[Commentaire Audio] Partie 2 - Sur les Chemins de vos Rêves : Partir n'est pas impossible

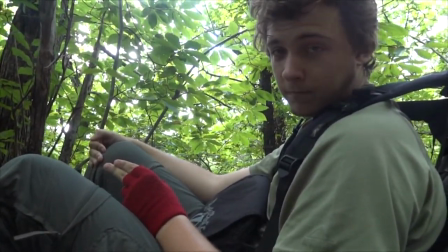ouais voilà tu le dis t'informes un minimum parce que forcément
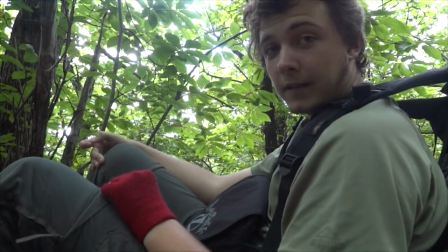un gars de 40 qui a l'air un petit peu vadrouilleur un petit peu routard
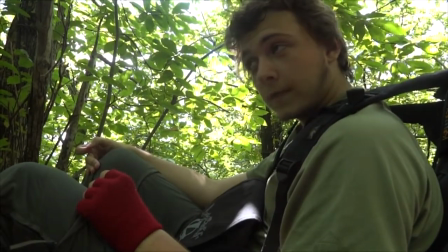il va être rodé sur ce genre de truc mais quand tu sais pas et que t'as besoin d'apprendre justement c'est un truc qu'on
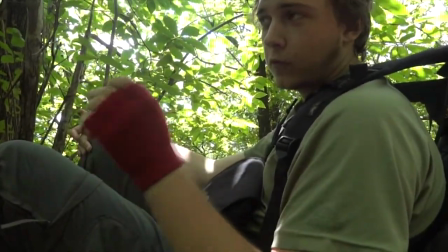a beaucoup vu mais il y a cette espèce de réflexe de bienveillance à avoir
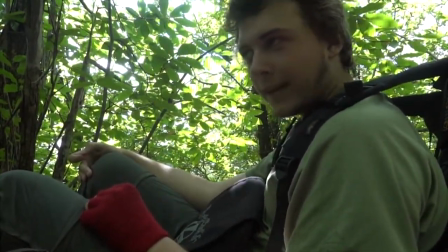et le truc c'est que si tu perds cette bienveillance c'est juste de l'arnaque et tu sais bien qu'il faut bien
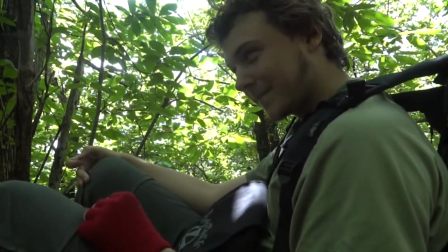gagner des sous mais voilà il faut
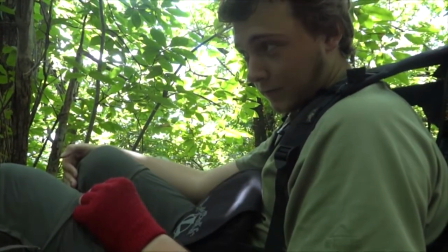ouais aussi on en avait profité pour ce coup de gueule pour faire un vrai coup de gueule par rapport aux critiques qu'on avait et tout, critiques qui sont pas
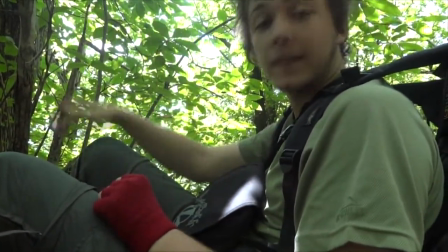qui sont pas arrêtées notamment jusqu'à Toulouse avec le fameux tonton Philippe
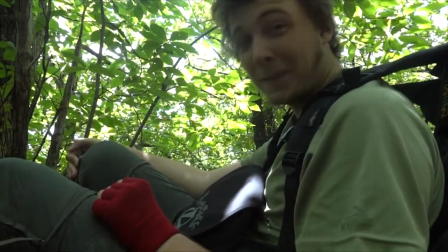ce fameux tonton Philippe dont je parle très peu dans le documentaire
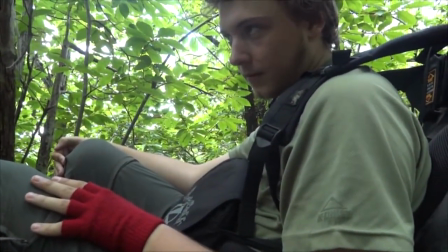mais oui, enfin tonton Philippe qui du coup était un tonton de Roxane et qui n'a pas arrêté de me casser les couilles sur mes choix,
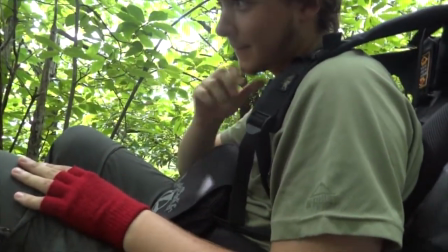sur le fait que ce n'était pas raisonnable le projet qu'on faisait, alors qu'on était en train de le faire.
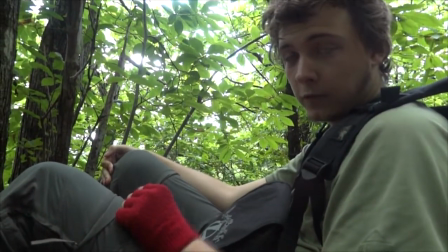Et je ne pense pas que les gens se rendent compte, quand tu arrives dans une ville et tout,
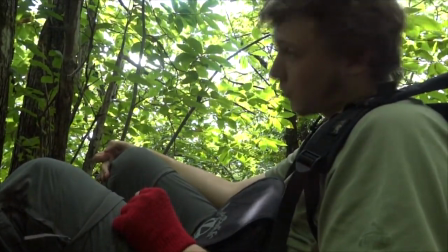que derrière toi, tu as je ne sais pas combien de centaines de kilomètres de marche.
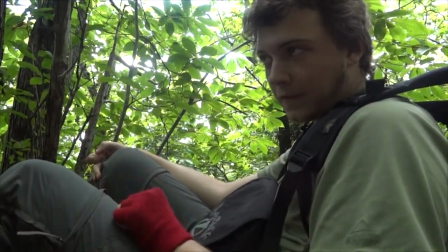Et voilà, je ne sais pas, tu as aussi un minimum de respect à avoir,
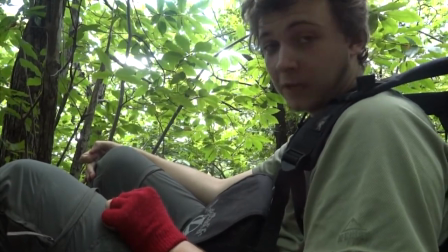Ne serait-ce que pour la performance Même si t'es pas d'accord avec le truc Et ça c'est un truc Toulouse est une ville magnifique
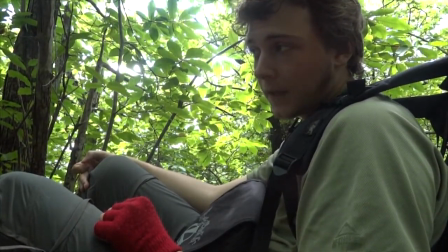Remplie de gens très très bien Qui ont toujours le sourire Qui sont toujours prêts à vous aider
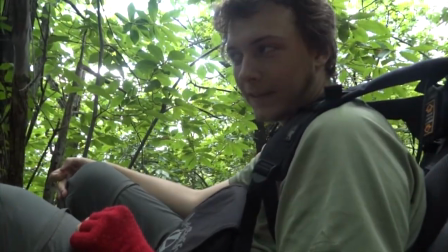Je me souviens une fois dans le métro à Toulouse T'avais Roxane qui avait fait une crise d'hypoglycémie
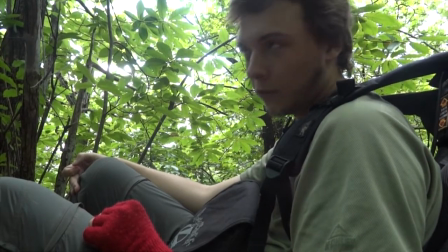Et en à peu près 30 secondes Il y avait quelqu'un qui avait sorti du sucre
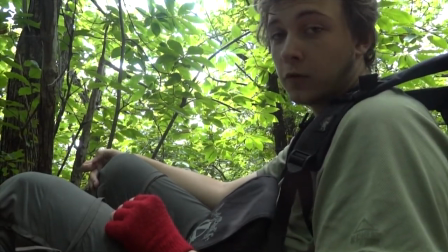de son sac à main Et qui lui en avait filé et voilà, tout était réglé, tout était pardonné
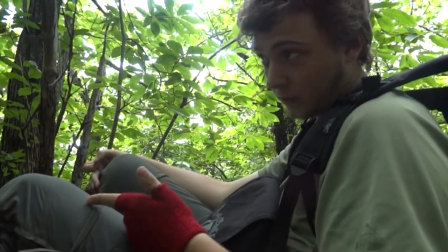et franchement c'est trop bien Toulouse mais c'est juste que j'ai ce truc négatif parce que
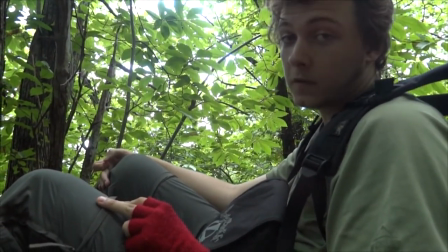j'ai réussi à tomber sur une des rares personnes au monde qui ne va pas croire
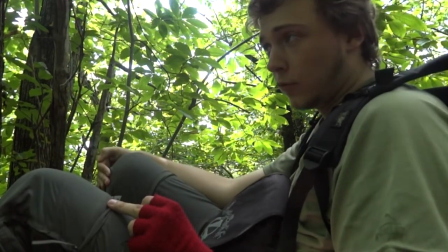dans un projet de jeune, dans un projet de voyageur par orgueil ou parce qu'il est très cynique
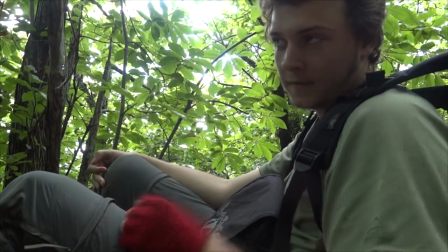voilà voilà donc ce truc
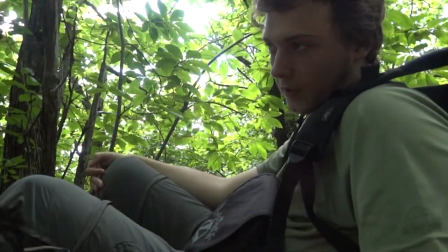cette espèce de petit coup de gueule il me paraissait nécessaire et il a paru nécessaire à tout plein de monde oh putain j'ai tellement faim par contre
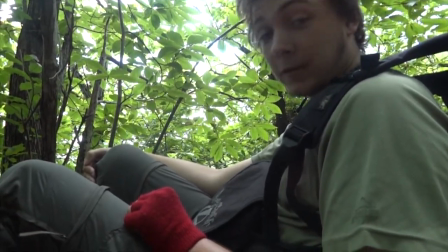j'ai tellement faim là il est 1h30 de l'après mais au moment où
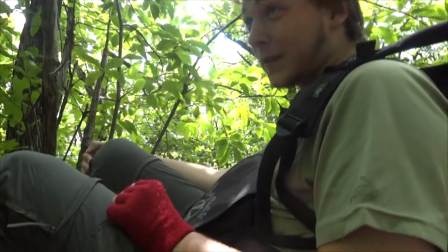j'enregistre ça et il faut oh putain ouais les bips alors ça les bips faut savoir que ça c'est un petit
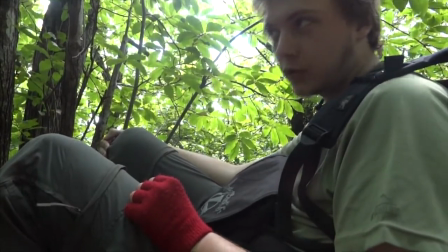ressort de réel un petit ressort de monteur c'est que c'était aussi pour couvrir la grossièreté du truc
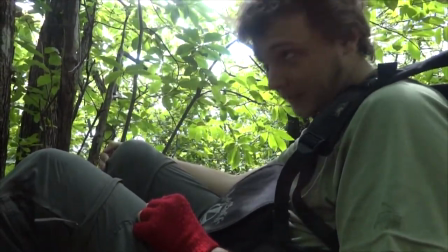mais on n'est pas à la télé on est tenu de rien donc honnêtement on s'en fout
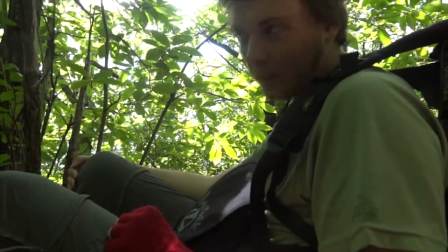des espèces de petits bips c'est juste que c'est là c'est rajouté là pour un effet humoristique
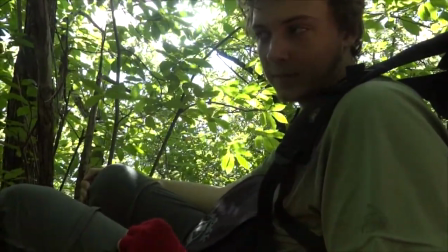surtout qu'en plus il me semble que je coupe pas la voix donc en tendant l'oreille t'as vraiment moyen de comprendre ce que j'ai envie de dire
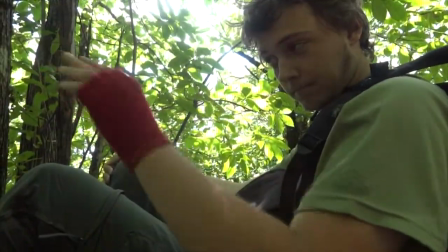ça me fait penser à cette espèce de petite mitaine je le conseille
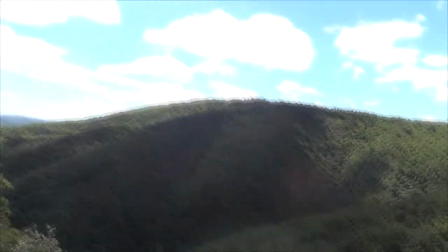à part ça il y a quand même des paysages magnifiques je l'ai refait dans le second personne n'avait recapté la référence mais
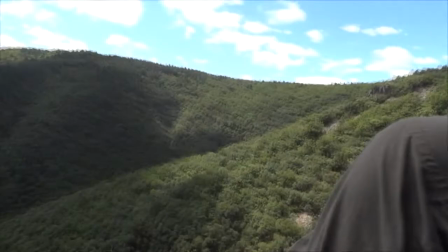du Mr Troy à la musique
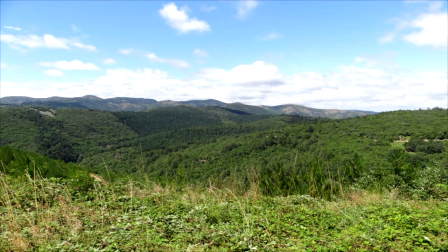qui est plutôt libre de droit comme musique je pense si tu demandes mais voilà qui est vraiment très bien et